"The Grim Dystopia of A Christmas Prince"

But the problem is she's a princess, so it's not like the royal family are just some hapless rich people who are oblivious to or ignorant about the financial crisis. They're the ones who are supposed to be in charge and making things run smoothly. And it appears that the current troubles are directly caused by Richard and his new political initiatives. Amber is accepting this role of princess, which means she is willingly sacrificing her right to be an individual and has become something bigger than herself. And that brings me to my next point. Number 7, the colors of A Christmas Prince.
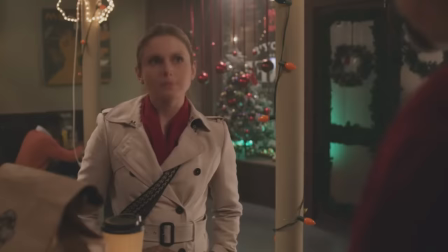21:14 This cinematic universe makes great use of their colors. It's established almost immediately that Amber's colors are bright blue and a deep cranberry red,
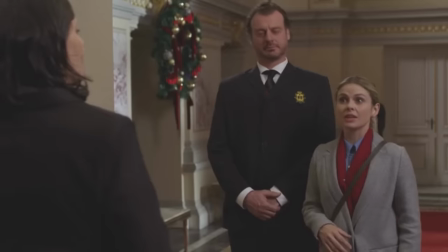21:23 which really makes her stand out as a vibrant character among all the other characters of the royal household. In a brilliant bit of visual storytelling,
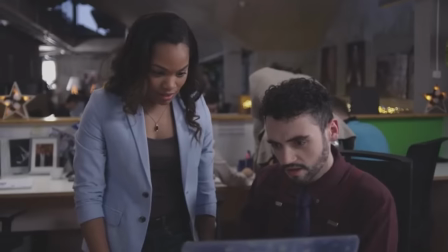21:31 in every scene you can see which characters are allied with or working against Amber based on the colors that they're wearing.
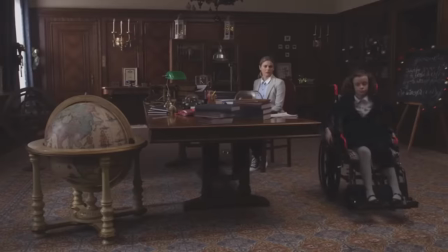21:38 When we first meet the royal family, they are wearing primarily black, white, and gray, but the more they get to know Amber, we see her colors creeping into their wardrobe.
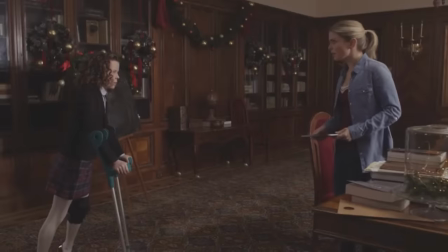21:48 This change is the most obvious in Princess Emily, who gets to know Amber first and best.
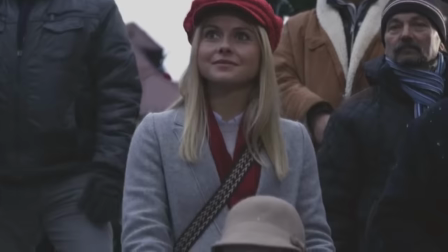21:53 By the time of their toboggan ride together, Emily is wearing vibrant outfits completely reflecting Amber's color scheme.
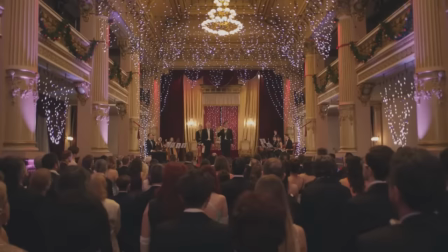21:59 Even our villain, Simon, wears a bright red cravat to foreshadow his upcoming redemption arc in the second film. But it's most important to track the evolution of these colors on Amber herself.
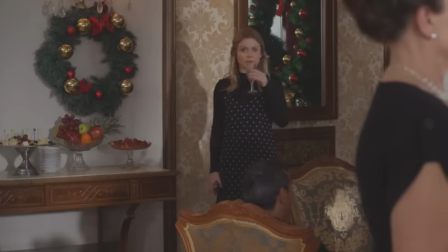22:08 At her first cocktail party in the palace, when Amber is still uncomfortable and trying to fit in, she wears a black cocktail dress with none of her signature colors. At the ball, a high point when she is settled into the palace and comfortable with the family,
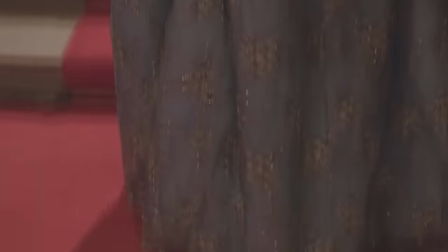22:21 Amber wears a bright blue gown and her signature cranberry red Converse sneakers. Now, let's look at Amber in Christmas Prince 2. Here, her color scheme begins to shift from blue and red to blue and a very pale pink.
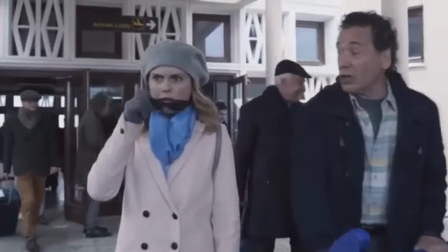22:36 Her signature outfit, which she wears in multiple scenes, consists of a pale pink coat, a pale blue scarf, and a gray hat.
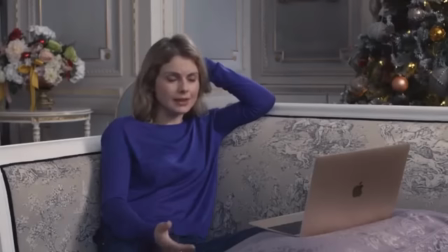22:43 But in scene after scene, we see the more vibrant colors leached gradually from Amber's wardrobe. And the timing of this happening coincides perfectly with the rate at which Amber's sense of self is being stripped away by her multiple confrontations with the palace staff.
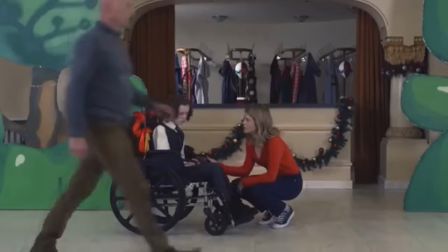22:58 In moments of strength, and especially when Amber is with her friends or family, we see the red start to appear again, but then it recedes. One particularly haunting example falls near the midpoint of the movie.
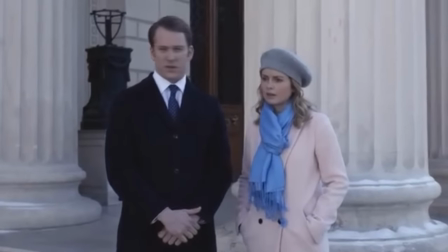23:10 We see Amber wearing her pink coat and blue scarf while she is boldly offering financial advice to her husband. However, he rejects her, and only a few scenes later, we see her wearing the outfit again, in a scene where Richard has to tell her that due to a worker's strike, he will not be able to look for the perfect Christmas tree with her. Even though she had been looking forward to this more than anything in the world, I am more excited about this than anything in the world. She is forced to put her own needs aside. And please note that in this scene, it is, as I said, the same outfit, except inexplicably, her blue scarf has been traded for a pale gray scarf. This could have no clear in-universe justification and can only be a deliberate signal to the audience that Amber is losing her sense of self-worth and personal identity. With this color theory in mind, the final scene of the movie takes on a much darker meaning. At Amber's wedding, she has convinced King Richard to take into account what she has to say, and this is reflected in his garish blue sash.
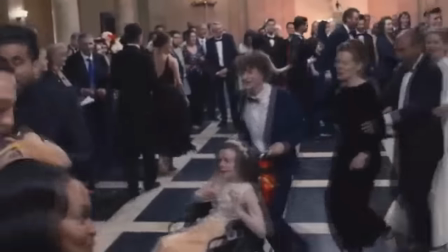24:11 We can also see Amber's signature colors sprinkled throughout the crowd as all of the wedding guests dance in a happy conga line. But then it begs the question, who are the other guests who aren't wearing Amber's colors?
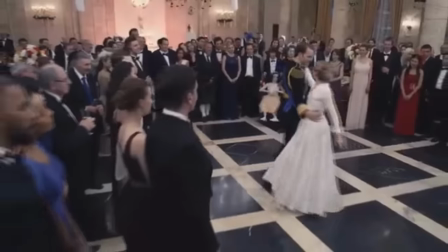24:23 A lot of black outfits and a lot of white dresses, which is a very curious choice for a wedding, unless it's meant to tell us something. So here and now, the visual symbolism is at its most striking. Here we see Amber At the end of her story, dancing happily at her wedding,
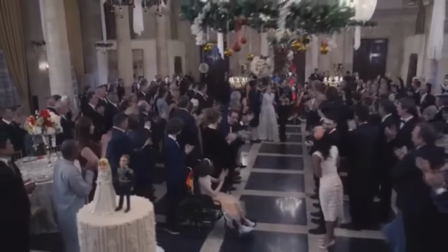24:40 surrounded by allies, but also surrounded by an even greater number of enemies.